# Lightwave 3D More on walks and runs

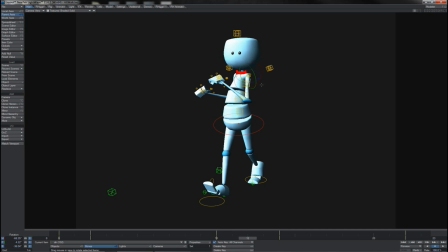4:29 There doesn't need to be an overlap because we've got less of the pendulum-like motion. There's less of a passive swing taking over. He's really using the muscles of his arms to hold them upright. And of course that gives him this little shake to shake to shake from side to side.
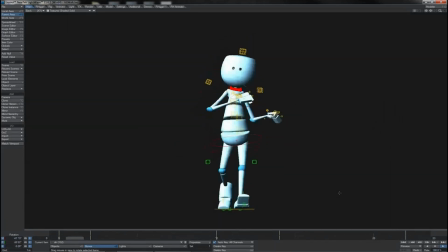4:46 It would, in fact, you can just imagine putting a little wiggle on the hands at each extreme as it goes from side to side and giving him a pair of maracas.
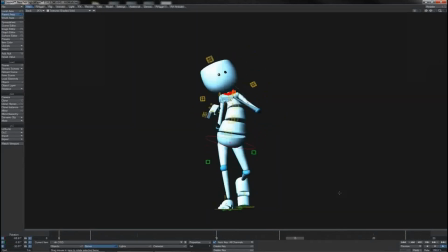4:54 You've almost got that little sort of dance move going on in his walk here.
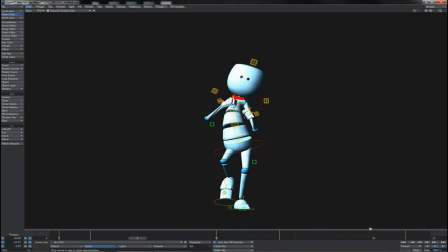5:00 You can also notice stuff like the knees, which, as it happens, I haven't needed to correct animation for on the poles,
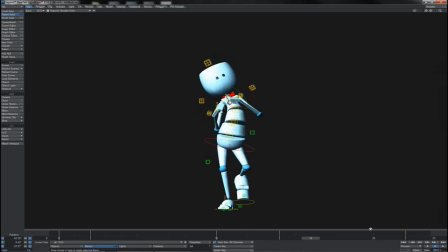5:07 but notice that when they lift and come up, his knees poke out to the side. We're not keeping them in line. at least not in the same sort of way. And this again gives that little added pop when he lifts his leg from this view here.
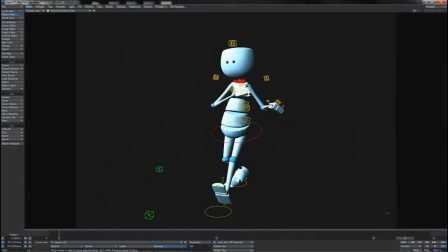5:21 Gives this little sense of a dance type action. Of course, it would be great to, go through all of the different walks that you can have,
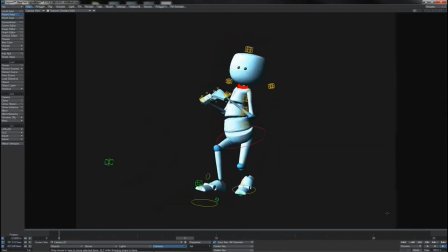5:29 having this sort of style, or having a sad walk, or having a stealthy walk. There are a great number of such examples that we could work on and illustrate. But to that end, there's almost an infinite number.
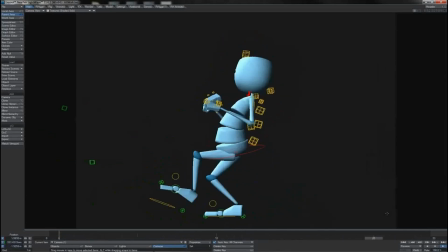5:43 As such, when it comes to creating a walk cycle, a lot of what you'll have to do is experimentation, but largely what you need to focus on is the key pose, the overall shape of the body.
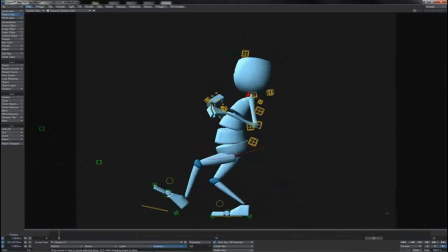5:56 And as you can see here, we've got this leant back root, these pressed forward legs, this curved back spine.
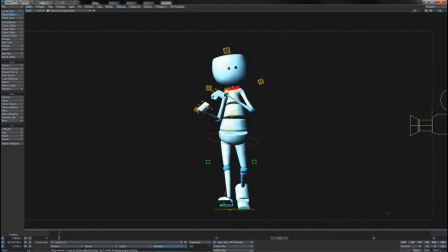6:03 We have this side-to-side curvature that keeps flipping and reversing on each step that goes right through the body and into the head. So the design of the walk cycle really comes from this. It's the character shape throughout the motion that starts to give the sense of who they are, what they're doing, and so on.
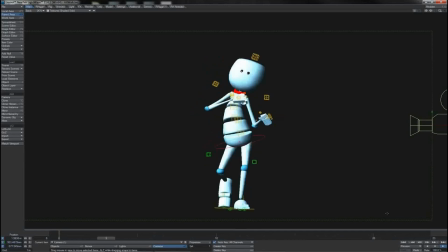6:23 Once you get into the body mechanics,
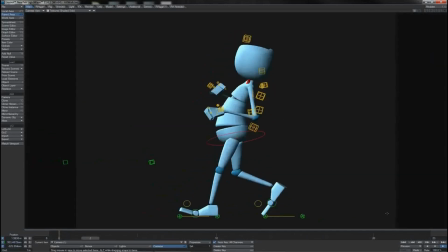6:25 it is then about finding an appropriate movement that works for the kind of character and walk that you are working on.
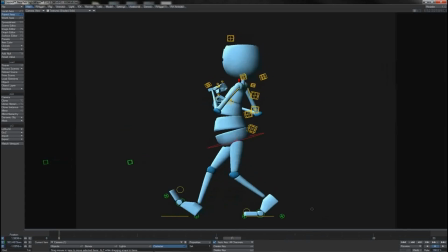6:34 However, that said, do notice that there will always be things that are more or less constant, like the action and contact of the feet here.
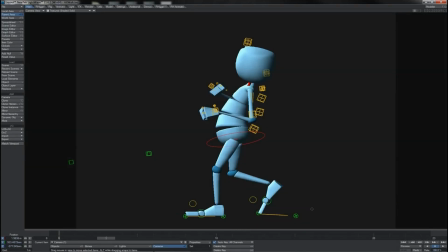6:42 The fact that one really needs to flap down before the other one can lift off too much, little things like that.
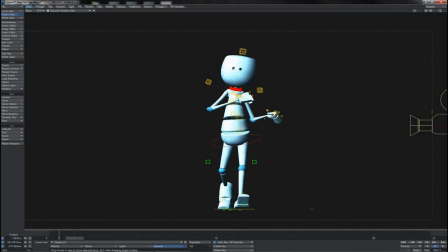6:49 The shifting of the weight onto the appropriate leg. If that's not present, it will look quite unnatural.
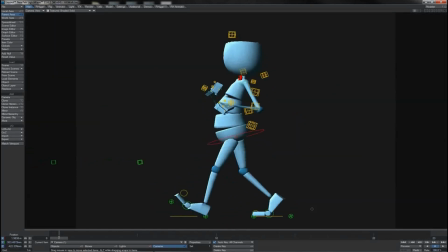6:56 We might have been able to reverse the up and down motion of the root item here,
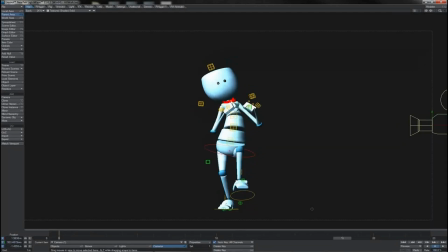7:01 but if we'd reversed the side-to-side motion of it, it would look quite wrong.
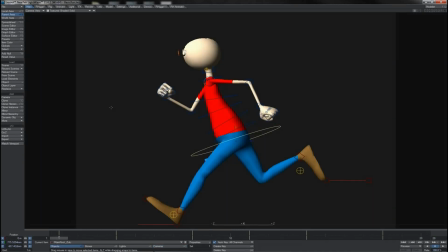7:06 Another thing that we haven't really seen for bipeds yet, and which we won't really spend the time to go through and painstakingly key out, is the run cycle. Of course, what you will find is that the majority of the mechanic of the run cycle is exactly the same to the walk cycle.
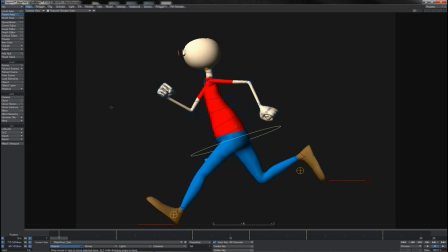7:23 It's just that the poses are pushing a bit more extreme. So you can see here that he's really leaning his body forwards into his run, keeping himself balanced. His extreme pose, his legs are spread much more broadly here.
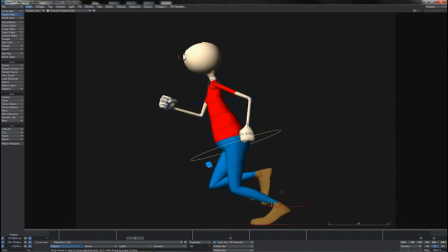7:38 And of course his sense of up, down, as we go through the cycle,
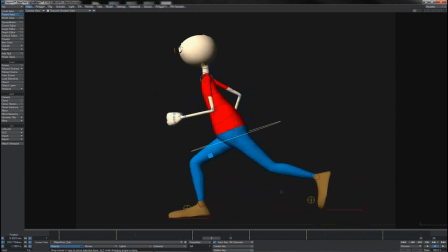7:42 how much his root item or his hip bounces up and down, is also exaggerated, of course, which lends itself to the
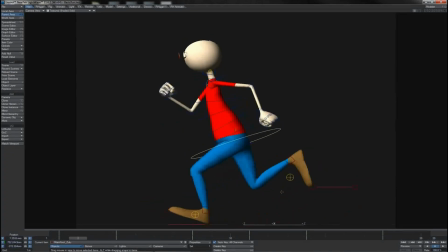7:50 greater sense of weight and momentum that he's having to catch on this falling leg, as well as, of course,
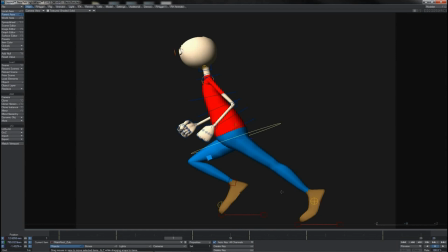7:57 accentuating the amount of press or push that he's having to make off his rear leg. What you'll also notice, of course, is that you don't have the same overlap between contact and leaving. There is a couple of frames in the middle here where he is in flight, where both legs come off the ground completely.